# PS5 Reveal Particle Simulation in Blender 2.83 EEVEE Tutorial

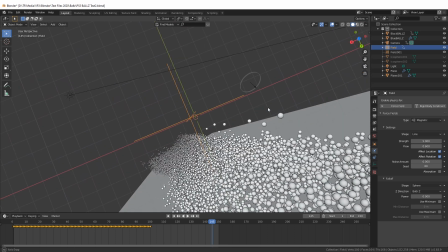This is a magnetic force field, and we also have a wind force field as well.
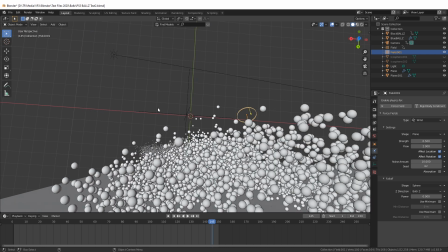The wind is to press everything back down into itself.
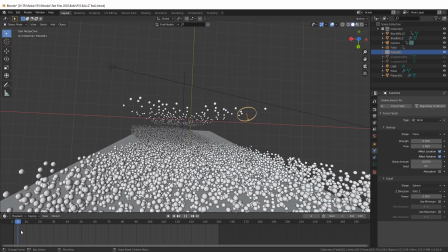So when everything's spawning, it's spawning upwards. You can see it spawning out this way, and then the wind is pushing it back down just to give it that motion of as if it's settling back into itself.
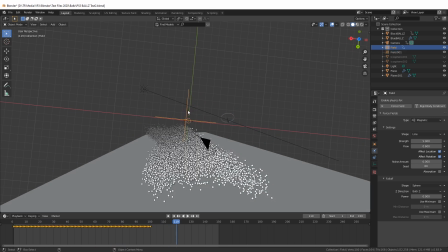That was the idea with that. And then the magnetic force field, all that does with a bit of movement on it as well, if you animate the force fields, that's how you can get particles to actually move around and follow certain patterns.
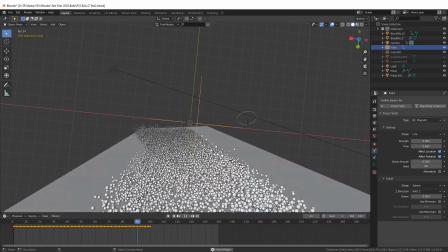And the magnetic essentially gets everything to stick to it. And the effects are very, very light. The strength is only on 5, the flow is on 0.6. It's not having much effect at all,
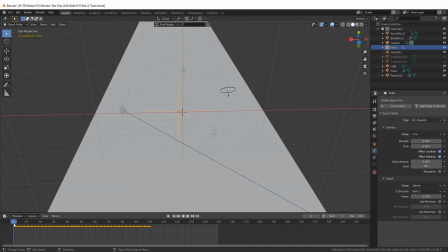but it's having enough of an influence on the particles that we're not just having it sitting static after spawning and it's just like this, a big grid.
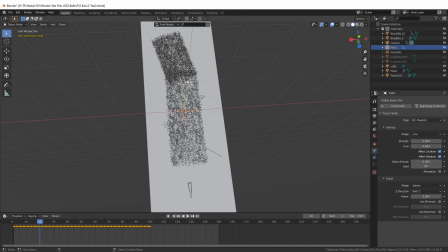You can see the difference between the beginning and then as we scroll to the end,
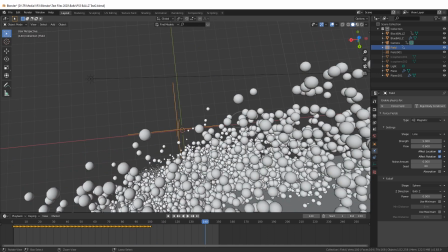it's all condensed into a sort of wave and it's lifted up and it just gives it a bit more of a shape to it.
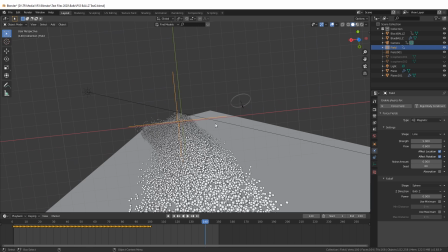And that was the idea with that. There's no specific way to do what I've done.
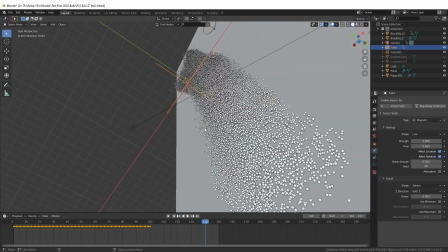I can't kind of give you a set of techniques and effects. It's just an idea of you playing around with what you've got.
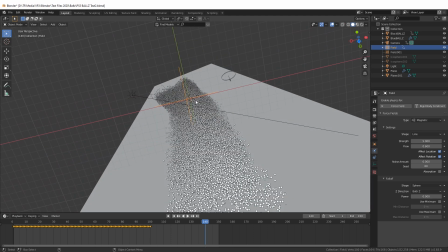Just play around with the physics, play around with the settings, animate your force fields and see what you can come up with.
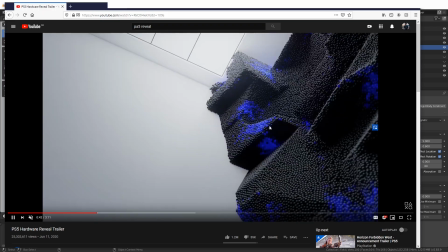This was really cool. You know, it was actually, I think it was sitting in a grid pattern and following out.
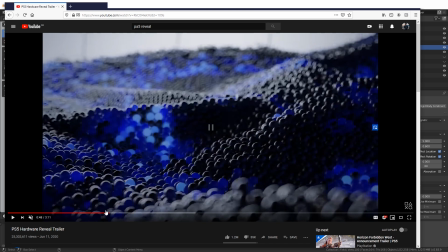I really want to find out exactly how this is done. I imagine they're using cubic shapes.
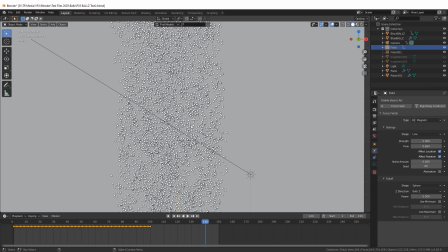So for example, they're probably adding in a cube like this
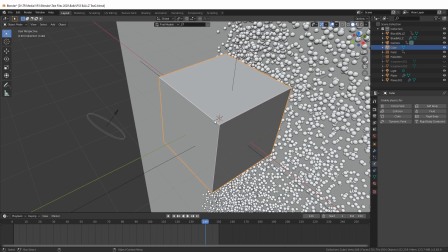and then getting, finding a way of creating a magnetic field for the cube, and then everything sticks to the cube.
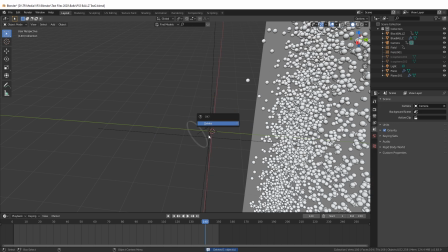That's what I imagine they're doing. But if anyone has any theories or ideas as to how they're achieving this effect,
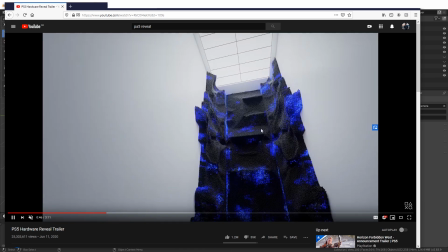where the particles and the balls are actually sticking to geometric shapes and forming this very specific pattern, I'd love to know.
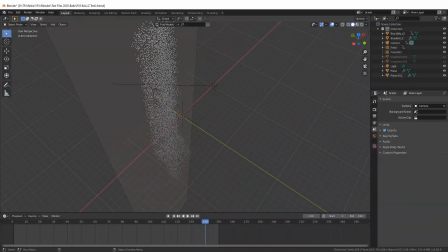But for now, this was, as I say, good enough. It was just an idea.
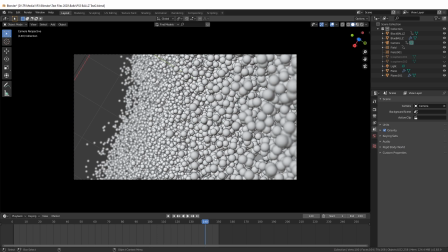It was inspiration from this video to create something that looked like a wall of particles with different colors.
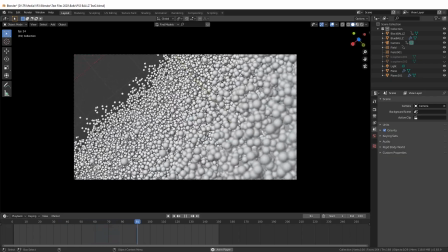And I think we achieved that. Now, the other motion you'll see happening in the actual final video is
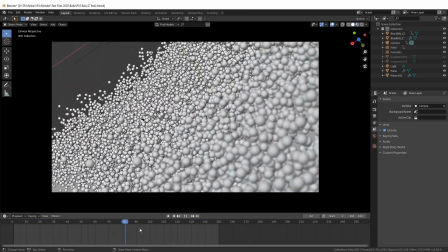it looks like all of the particles are rotating around in a specific motion,
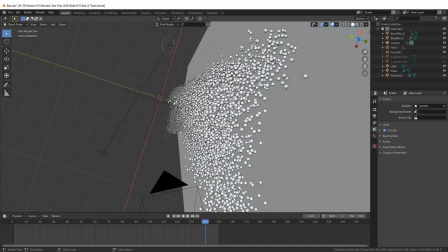which I was trying to do with the actual physics simulation itself,
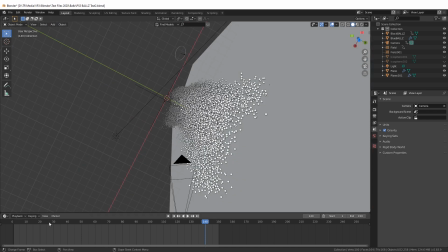and it was really difficult to get not only everything to react in this way where it clumps together in the wave,
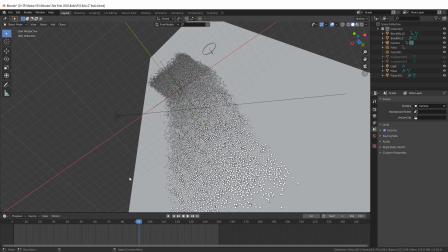but to get all of this to rotate round like you see in the final video would have been really difficult to do.
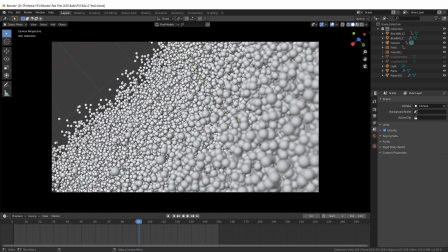Luckily, because of the nature of this video where there is no background, it's just plain white,
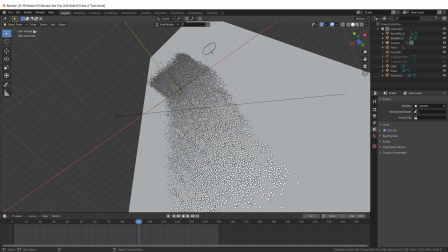there's no perspective on spatial awareness, that effect was achieved just by rotating the camera around.
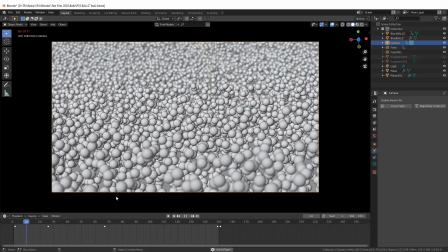So you see the actual camera itself is what is doing the rotating.
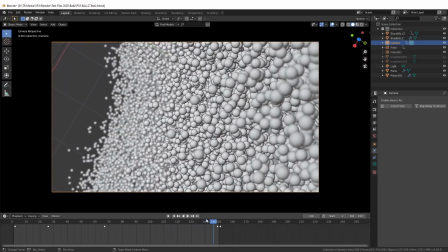If you look in relation to the ground, the camera's rotating, which when you see the grid,
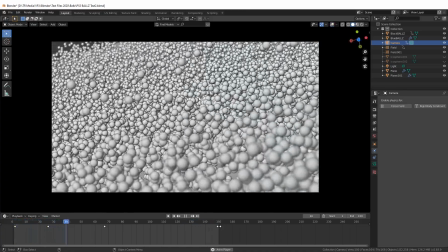it's quite obvious, but when you take all the grids off, it looks like the wave is rotating itself around.
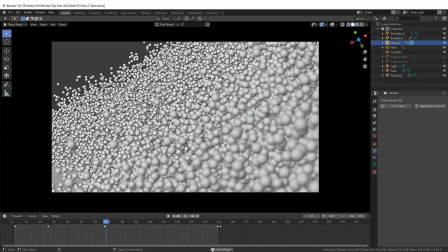So it's just about being creative, using what you've got, using perspective, and using the tools you've given.
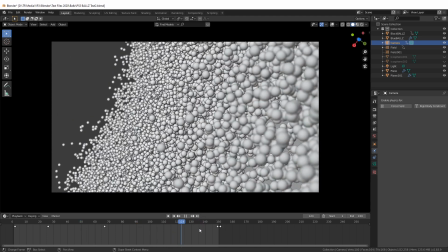There doesn't need to be a fancy physics simulation to rotate all this round. Just turn the camera around, that's it, you've done it.
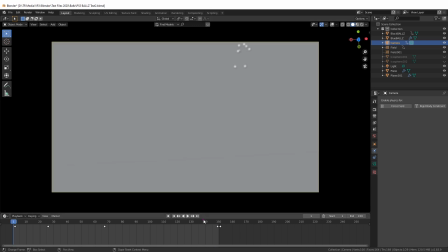You've saved yourself hours of faffing around, basically. A little bit of depth of field as well in there, which is nice.
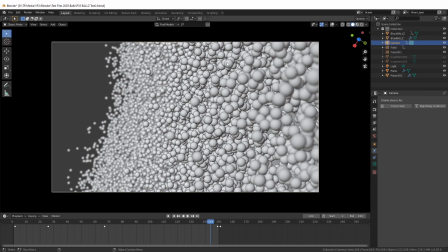I like how EEVEE, or the new Blender 2.83, lets you preview the depth of field without having to go into the rendered view.
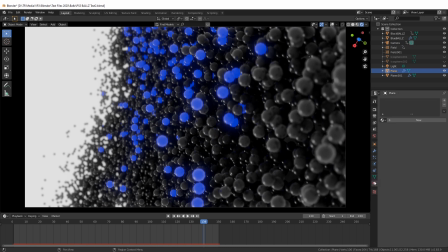In the rendered view itself, for the black balls, very, very simple material here. It's just literally pure black, halfway metallic, the roughness, so it's reflecting everything.
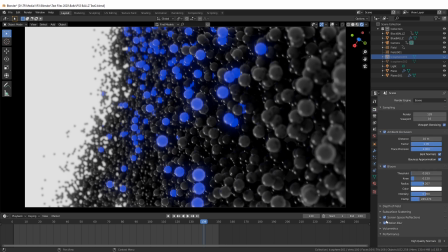That's literally it. And then we just got some screen space reflections on so that all the balls around it are reflected in each other. And that's it.